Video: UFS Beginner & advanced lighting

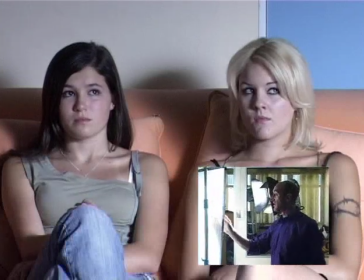(16:42)
We've softened up the shadows by using this 4x4 trace of half diffusion, just to give me a big source instead of
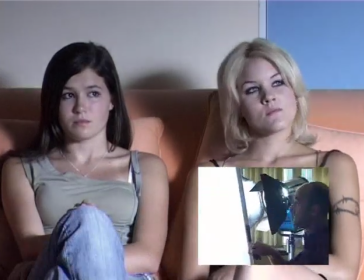(16:50)
a straight source through, which would look like this.
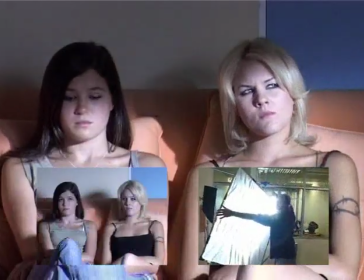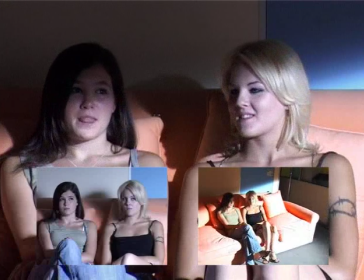(17:01)
You'll see that in the other picture. Too harsh, yeah. Most too harsh. Does the same thing.
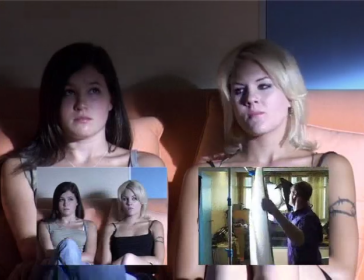(17:06)
The shadows are very hard. I'm going to come back in and fall over.
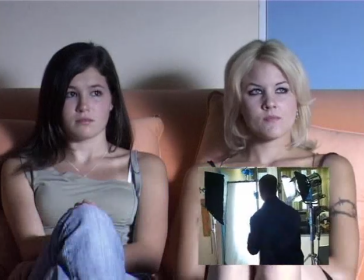(17:15)
A little bit, falling over.
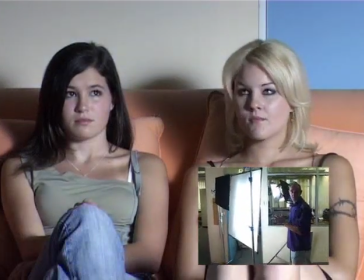(17:21)
Okay. That's key. Let me switch them all on. Carry, come with me.
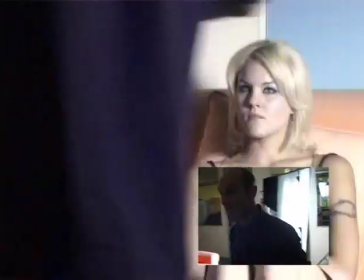(17:26)
Yeah. We're going to put that side light on so you can see again.
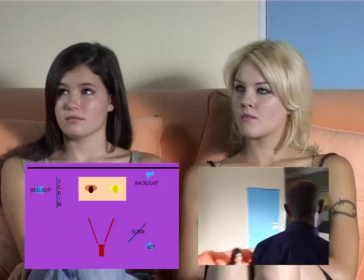(17:32)
Flood. Backlight. And on comes the backlight. On comes the backlight.
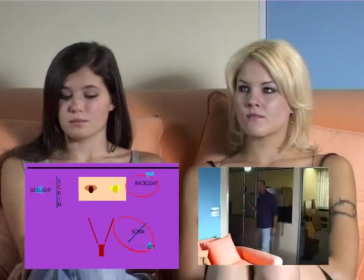(17:40)
Okay. Just to make it a little bit more 3D. Yeah.
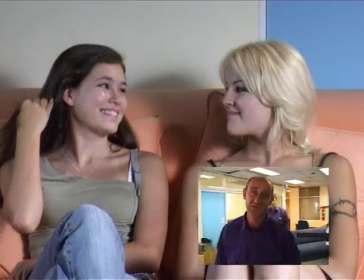(17:45)
The interior. I wouldn't make it bright as though they're standing outside in the sun in a shady area.
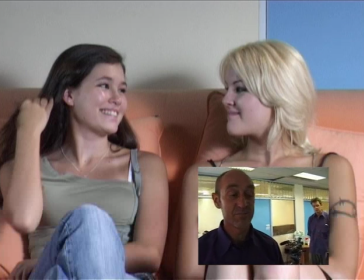(17:50)
Rather inside, bright windows illuminating them, giving them, I don't have any justification in the shot. There's no practical lamps in shot. So the light can come from anywhere.
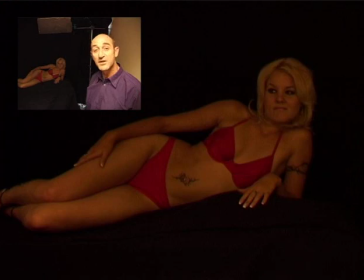(18:07)
Got our model here, and we're going to try and get some nice molding on her. Try and get her looking as sexy as possible.
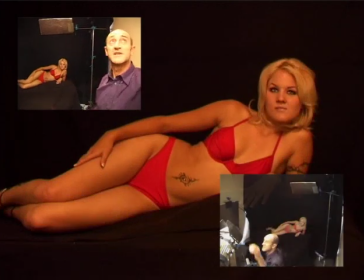(18:14)
Okay, there's a top, there's a bounce light just off the ceiling.
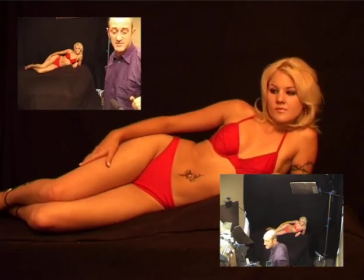(18:22)
It's there, she's illuminated, but there's no molding,
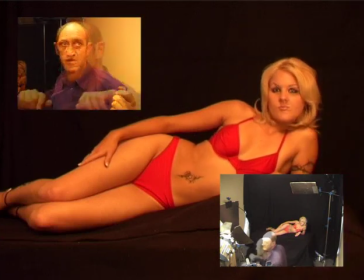(18:26)
no nice, slightly deeper shadows to just give a bit more contrast in the shot.
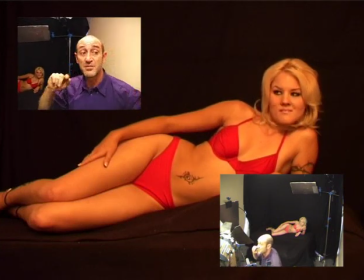(18:32)
Okay, what I'm going to do is I'm going to rim her from the top by putting a reflector above her,
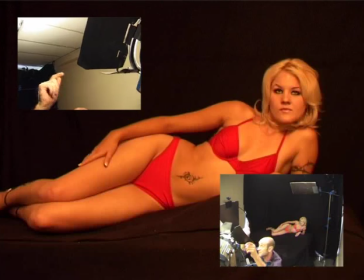(18:40)
bouncing this light, which I was bouncing on the ceiling.
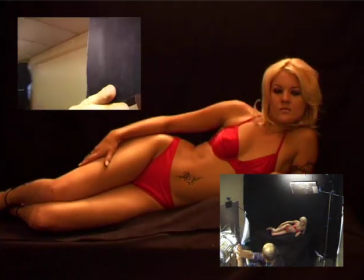(18:45)
I'm going to reflect this light from above her, there in the background, onto her.
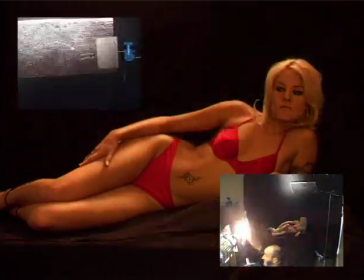(18:53)
You can definitely see that effect, okay? As I flash through this light here.
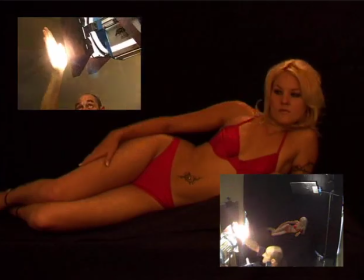(19:00)
Do it again. Quite strong, eh? Do it again. Okay. Allows you to see the effect of what the light's doing for you.
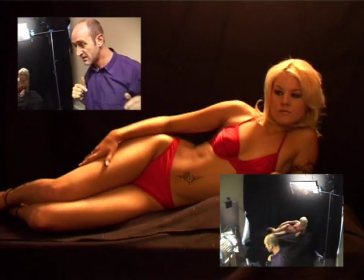(19:07)
Yeah, that's just a cutaway you need there. Okay, good.
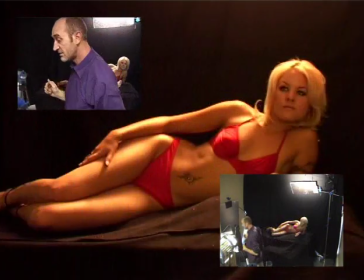(19:11)
Next, I'm going to get her from the left with quite a large soft source, still a small light.
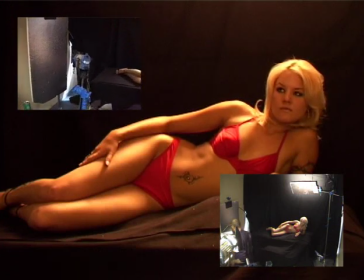(19:18)
I'm only using 150 peppers here. This is a nice light, it's got a dimmer on it.
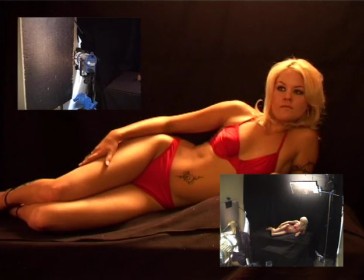(19:23)
Let's watch the picture. Okay, just get a little bit of a fill from the left. It's actually a full, not a side light, this one. But you're filling from the side, so it's fine. That would take it all the way up.
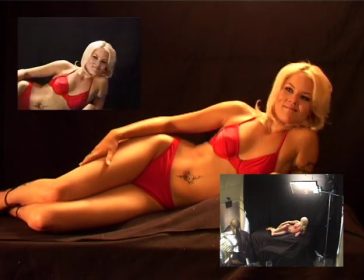(19:39)
It's not what we want. I want to go to about there. Got that?
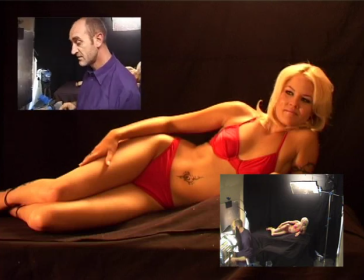(19:47)
If you look at the picture, you see on the right-hand side of the picture,
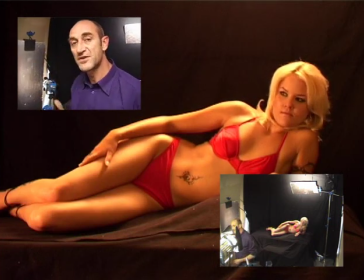(19:52)
it's sort of melding into the darkness too much. We're going to try and separate her a little bit.
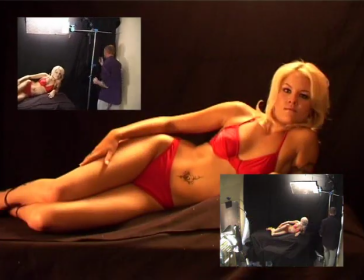(19:59)
I've got a little backlight set up here.
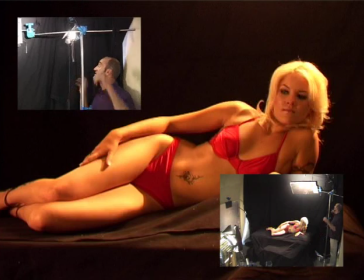(20:05)
Okay, as I come on. Okay, now because she's blonde, we can't,
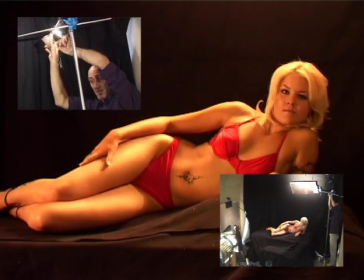(20:14)
might be an idea to do the rest of the body and not her hair, because the hair is going to blow.
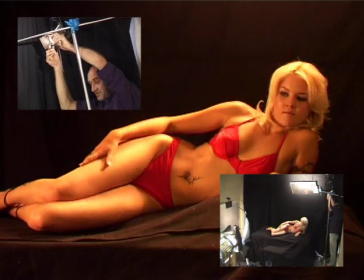(20:21)
Blow means overexposed. Blow means overexposed, of course. Right. What we should do
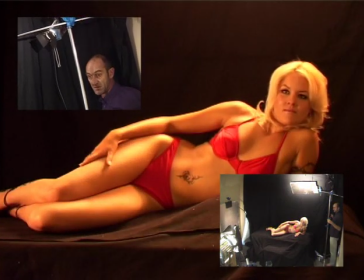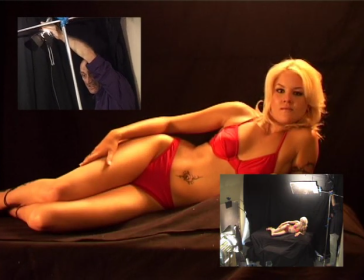(20:36)
is just separate it from the background that side. Good. Okay.
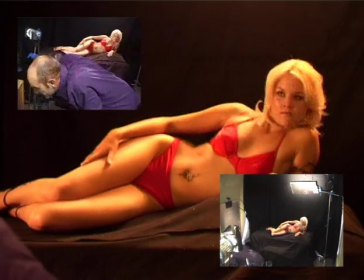(20:45)
My last problem I've got here, I need some sparkle in the eyes. I've got this last light I set up here,
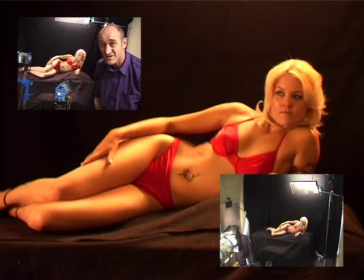(20:54)
which is going to fill because it's in the key position. But if you want it to reflect other eyes, you actually got to have it here. You can take a 350 and put lots of diffusion paper in front of the light to give a sparkle in the light.
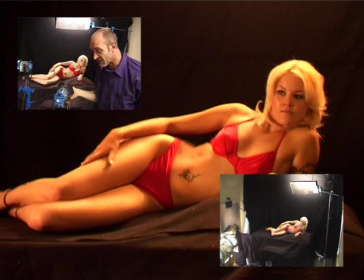(21:09)
This will work just as well, a 150 paper.
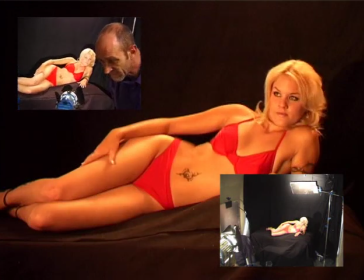(21:13)
But I don't want to kill all my effect that I've got there.
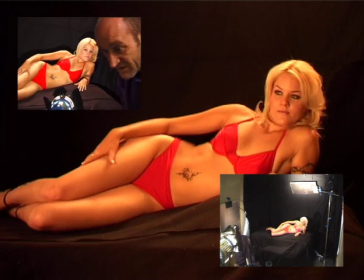(21:19)
That's almost back to where we were, excepting for that nice top rimmer.
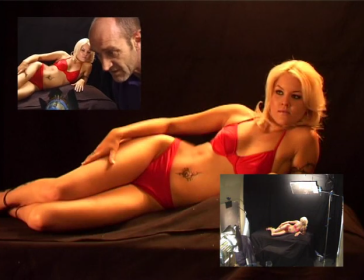(21:22)
So what I'm going to do is I'm just going to get a happy medium between that fill and the sparkle,
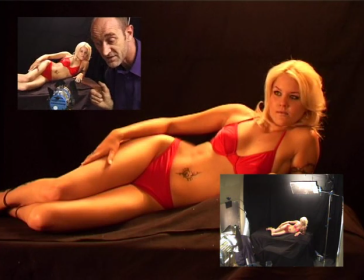(21:30)
which I know is going to come from here when you go for close-ups in the eyes. I'll take it to there.
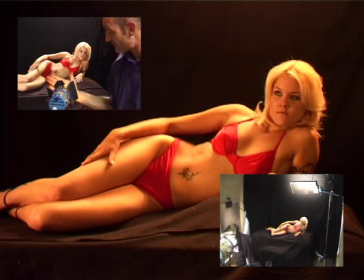(21:35)
It's very, very far down. Look how far down this is. See, not much fill on the bud, eh? But there'll be sparkle when you go tighter in on the eyes.
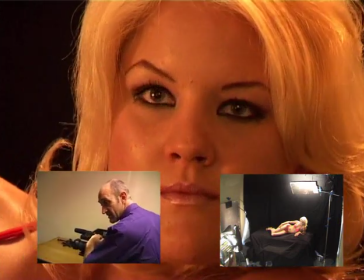(21:49)
Watch. See that little sparkle? Two little sparkles there.
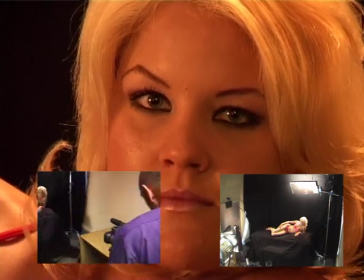(21:56)
There we go. Okay, one of the sparkles is this one.
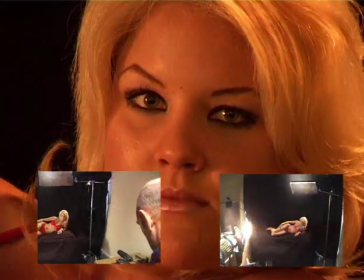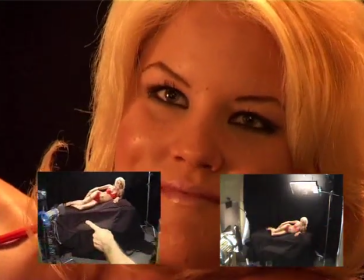(22:07)
And the other one is that one. The one I've just set. Dedicated sparkle light.
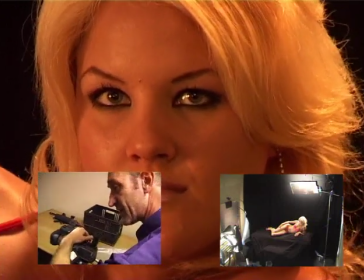(22:16)
Actually, the little orange sparkle you can see on the bottom left of her eyes is this pepper on the left.
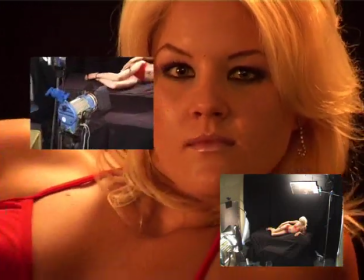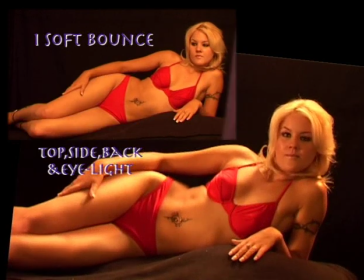(22:29)
Just overall lighting view. One, two, lights are here. Camera's here.
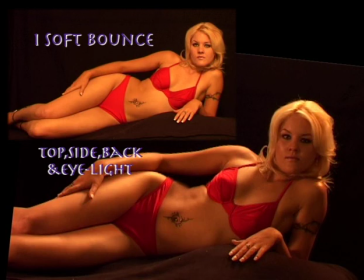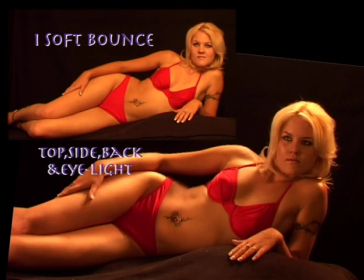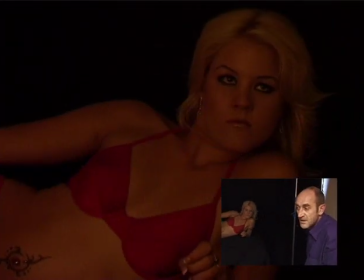(22:52)
Okay, to recap, I've switched off everything excepting that one little eye light. So you can still see she's there, but
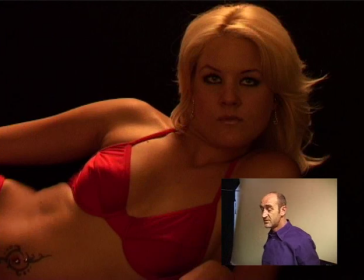(23:04)
you need to switch on a backlight to remove from the background.
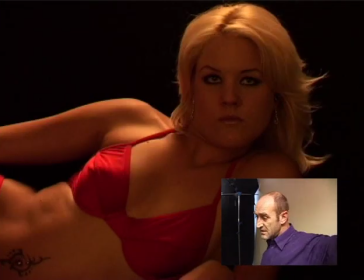(23:10)
Okay, to give that little bit of separation. Okay, I wonder if I could change it in any way.
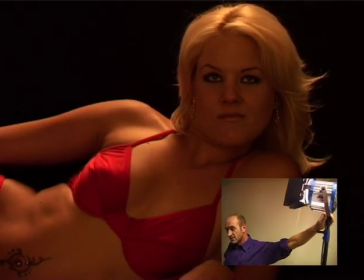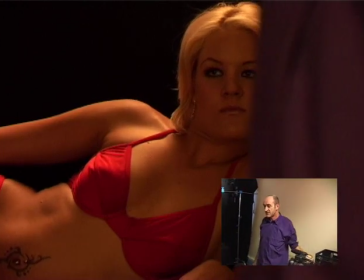(23:24)
I'm coming to that side light again.
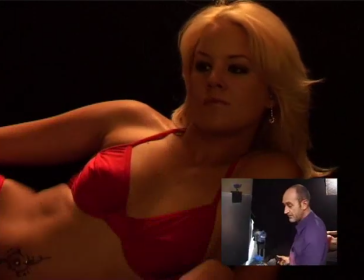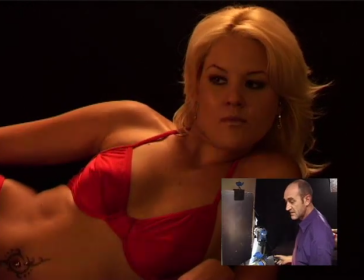(23:32)
That side light. Okay. Don't want to take it too far up, keep it subtle.
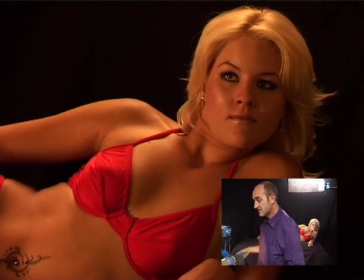(23:44)
There. Okay, side light. Over there.
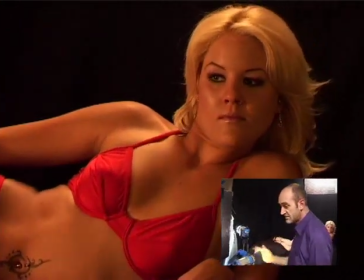(23:51)
The eye light's not doing much, as you can see.
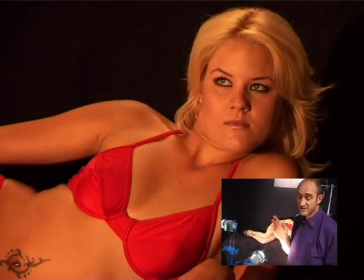(23:57)
Of course, it can overpower everything, so be careful with the side light.
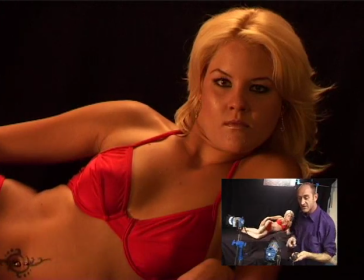(24:01)
Problem with these lights is on the dimmer, if you go too low down, you're actually getting a very low color, very orange out of the light,
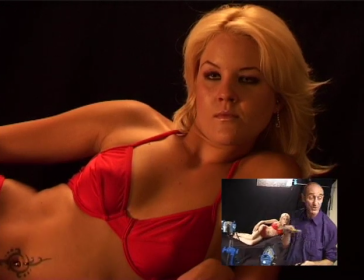(24:09)
instead of coming up to the normal white. These are all 3200, these are all tungsten lights.
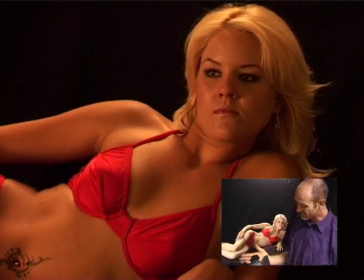(24:14)
But way down on the dimmer, this becomes a very orange light.
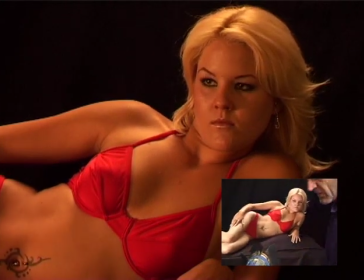(24:20)
2400 Kelvin, not 3200. Okay, let me set that, just for those eyes.
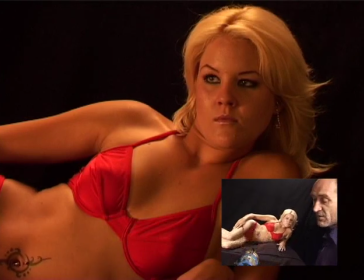(24:28)
Maybe slit it, make it a smaller one. It's going to be more difficult.
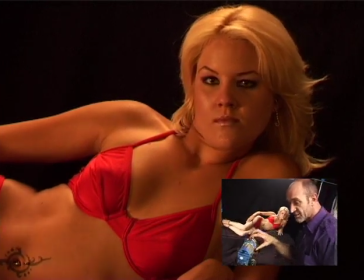(24:34)
You can bandor it down so it's not actually touching the body or anything.
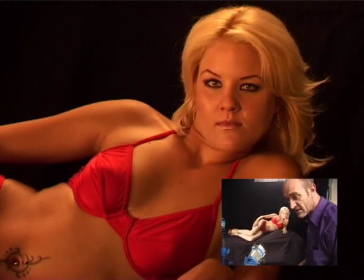(24:39)
It's only touching the face now. Okay. Nice little orange sparkle in there.
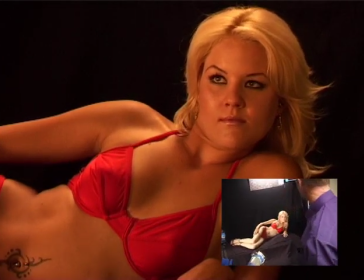(24:48)
Okay. Backlight.
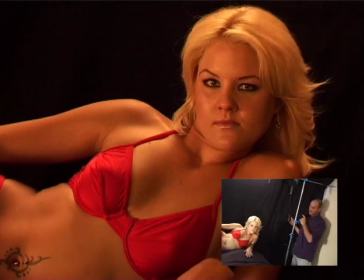(24:54)
I've got this backlight here.